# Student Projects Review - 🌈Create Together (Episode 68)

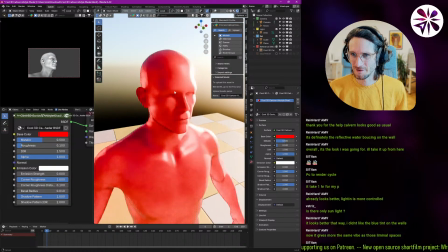So yeah, just want to like have you guys try a little bit more with the art style, like art direction.
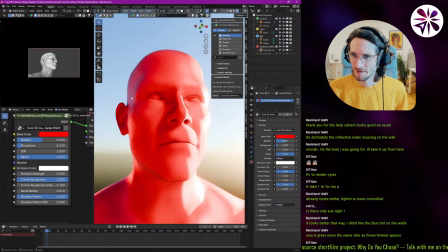As you can see, it's kind of cool, like with the pattern here on the side of the head and on the nose. Yo, Geisterhose. Yeah, I just I found a way to do it. You can watch. You can go back in the stream and check it out.
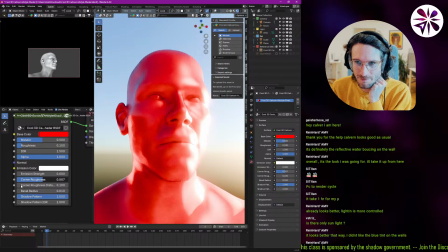Yeah, there's a bunch of like cool things that I found to make shaders look interesting. Yeah, but I think I would let you guys play around with this and like experiment and see what looks you can get with it. The roughness here, metallic.
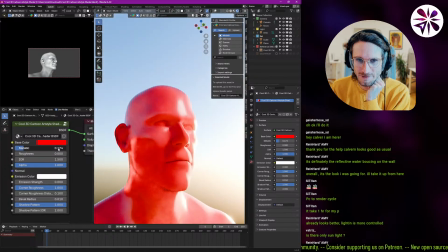Yeah, so that's basically the challenge I want to do this week, doing something stylized with this shader that I prepared for you guys. You can change the shader how much you like. It's just kind of like a starting point to like get you started with a more stylized look.
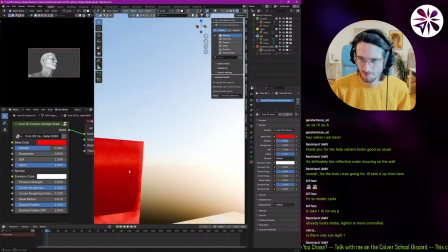I also have like a built-in bevel here, which is pretty obvious with the cube. So with this cube, like you can see some things I added.
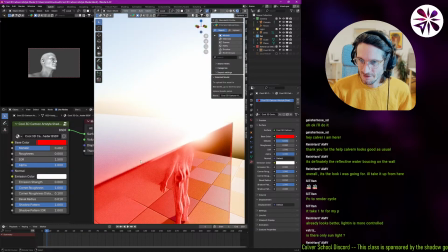So for example, the corners are always like smoothed out a little bit,
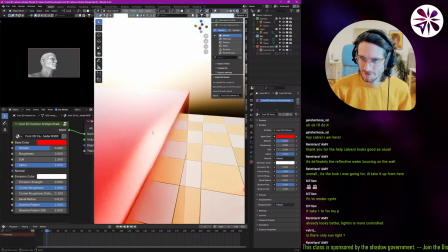so they reflect nicely, and also they are a bit more rough,
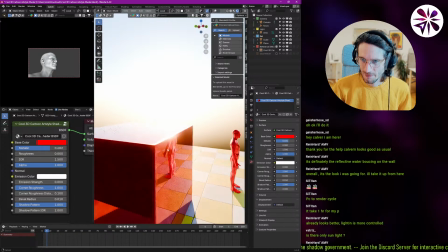and that gives also objects the appearance of more detail,
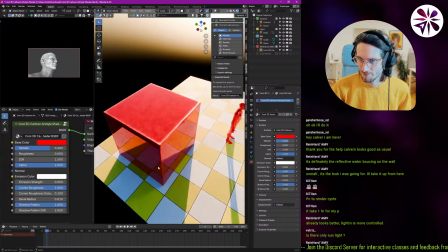which you can see pretty clearly on this cube.
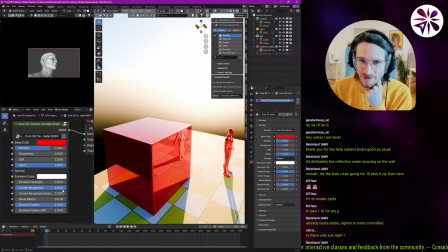Like the corners are a little rougher, so it feels like a little bit more detailed, which I guess is not really cartoony. It is more photorealistic, but in general my goal with this shader was to kind of like have a cool art style in
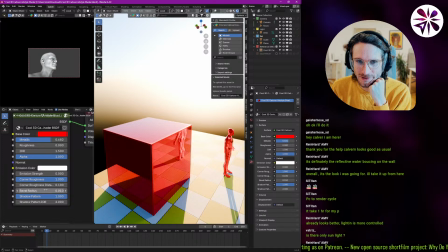between a 2D and 3D look, kind of like getting best of both worlds.
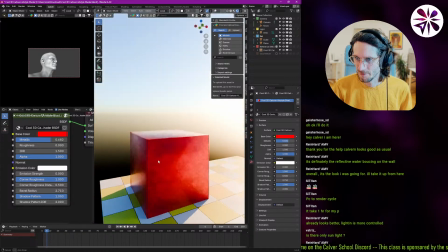So yeah, this looks pretty cool on the cube. Makes it feel very, very satisfying.
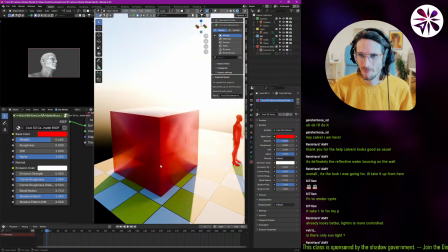Makes the cube look pretty cool. Yeah, that's the challenge for this week.
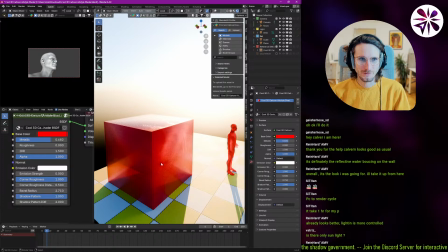I'll do a little post after the live stream to announce it, but that's basically it. I think we're also, I guess, through with everything I wanted to do into this live stream then.
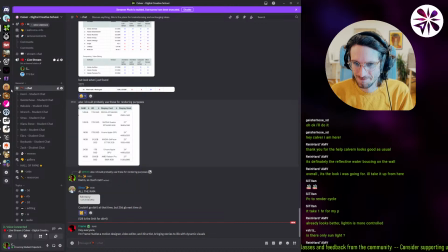Let's see what's happening in the chat here. Frame, your Frame is new here. What's up? What's up, Frame? Welcome to the community. Okay, guys. Yeah, I think I'm gonna end the stream with this for today. I'm very happy I was able to work on some student projects. If you want to try out the mentorship and let me help you with whatever you need help with, like today, try out the 7-day trial here in the Patreon thing. And otherwise, I'll see you tomorrow again for another Create Together live stream. Yeah, and I hope you're gonna have fun with the challenge this week. I'm also gonna participate. Actually, I'm not sure if I can participate. I've got a job that I'm probably gonna do during the day before I do the live streams. But maybe if no one sends in any student submissions, I'll just work on my submission for the artwork challenge. All right, guys. Thank you very much for joining today, and I will see you tomorrow.